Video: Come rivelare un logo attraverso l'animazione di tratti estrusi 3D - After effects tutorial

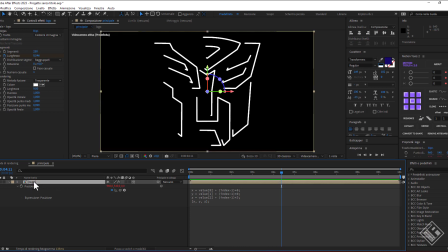233s
3d quindi facciamo ctrl d lo duplichiamo e su quello in basso gli aggiungiamo un effetto di riempimento perché ci servirà per dare un tono colorato e che andremo
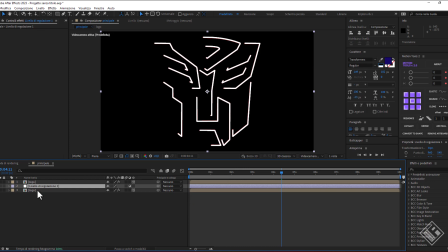247s
a gestire con uno slider quindi inseriamo un livello di regolazione che portiamo sopra sulla quale inseriamo l'effetto controllo colore ora dal livello alla base nella timeline andiamo sull'effetto riempimento facciamo alt
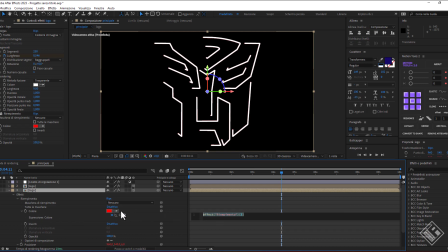266s
più clic sulla proprietà del colore che ci aprirà l'editor in timeline selezioniamo il livello di regolazione e ora prendiamo il pick whip dell'effetto e lo colleghiamo al controllo colore
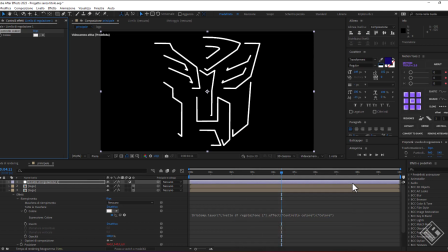279s
dove impostiamo un grigio chiaro a questo punto sappiamo che per spostarci nello spazio 3d
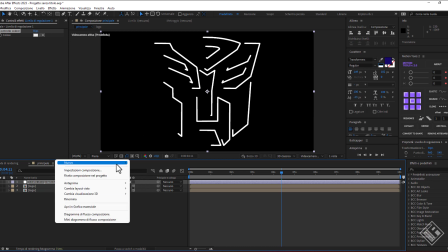287s
di after abbiamo bisogno di una videocamera che inseriamo con il tasto destro della timeline
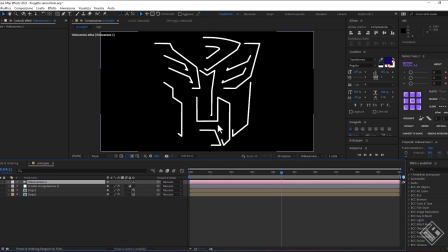295s
mettiamo quella a due nodi e ora tenendo premuto alt in combinazione con i tasti del mouse incliniamo un po' la scena e selezioniamo il livello alla base
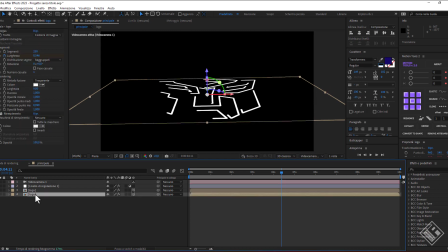307s
e con il ctrl d lo duplichiamo qualcosa come 25 volte o
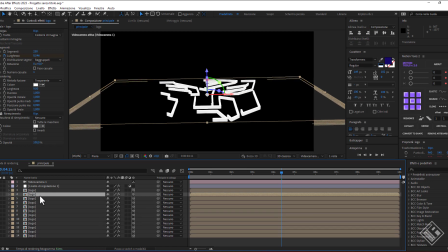313s
in base a quanto alto volete il tratto infatti questa operazione ci permette di
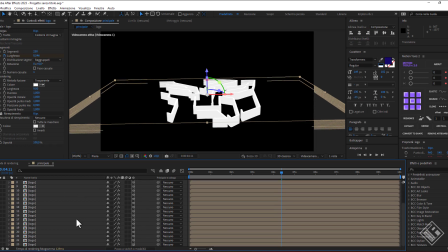320s
visualizzare in tempo reale la sovrapposizione dei livelli che andranno a creare una sorta di profondità. Bene a questo punto non ci resta che personalizzare la scena e l'animazione dei tratti e quando
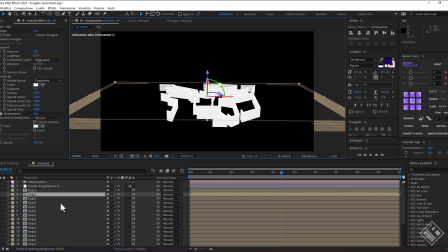334s
abbiamo timeline così ricche sono abituato a cambiare layout per vedere tutto su un piano.
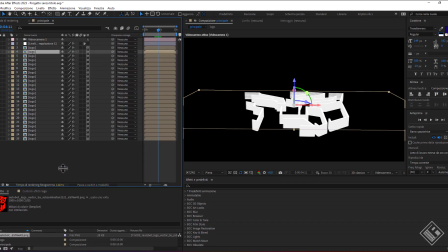342s
Detto ciò aggiungiamo un tinta unita che rinominiamo bg che sta per background e
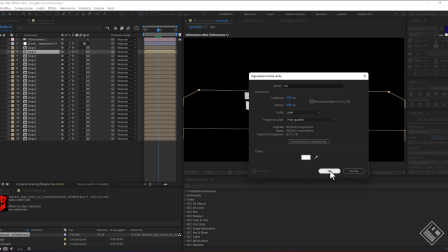349s
che sarà il nostro fondale a cui gli diamo un colore bianco e che posizioniamo alla base.
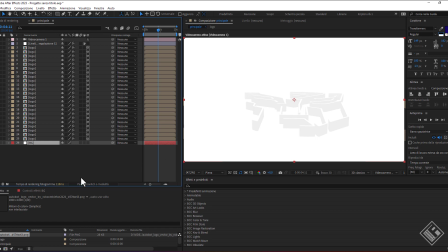356s
Ora ricordate che sul livello di regolazione abbiamo un controllo colore collegato tramite espressione. Bene da questo possiamo cambiare il colore di tutti i livelli tranne il primo in cima
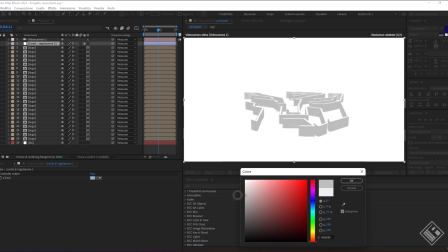370s
così da ottenere una tinta diversa che in ogni momento possiamo modificare dalla sua proprietà. Mentre se volessimo invece gestire l'aspetto singolo di uno dei livelli di quelli sottostanti
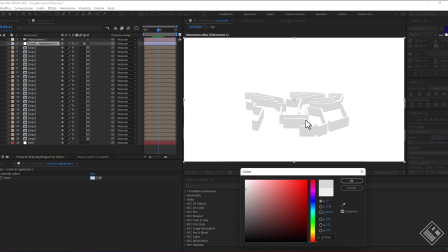384s
dovremo sganciare l'espressione per esempio andiamo a creare una leggera
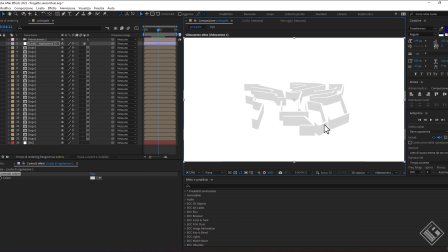390s
ombra alla base per dare l'impressione che il nostro simbolo sia staccato da terra quindi ci portiamo sul penultimo livello e dalla finestra del controllo effetti facciamo alta più clic sulla proprietà del colore che andrà così a scollegare l'espressione facendo
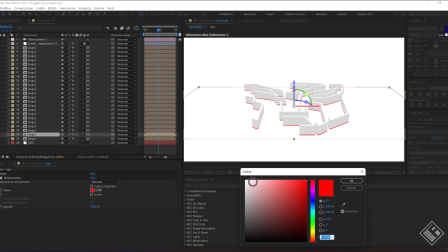410s
quindi un doppio clic sulla palette del colore possiamo impostarne uno noi a piacimento in
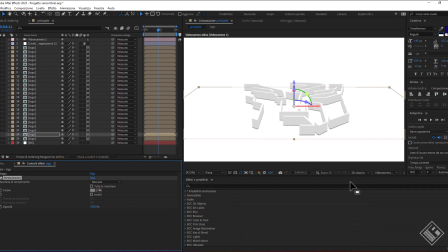416s
questo caso stiamo su un grigio al 50% che come ombra è più credibile in più andiamo ad aggiungere l'effetto CC Radial Fast Blur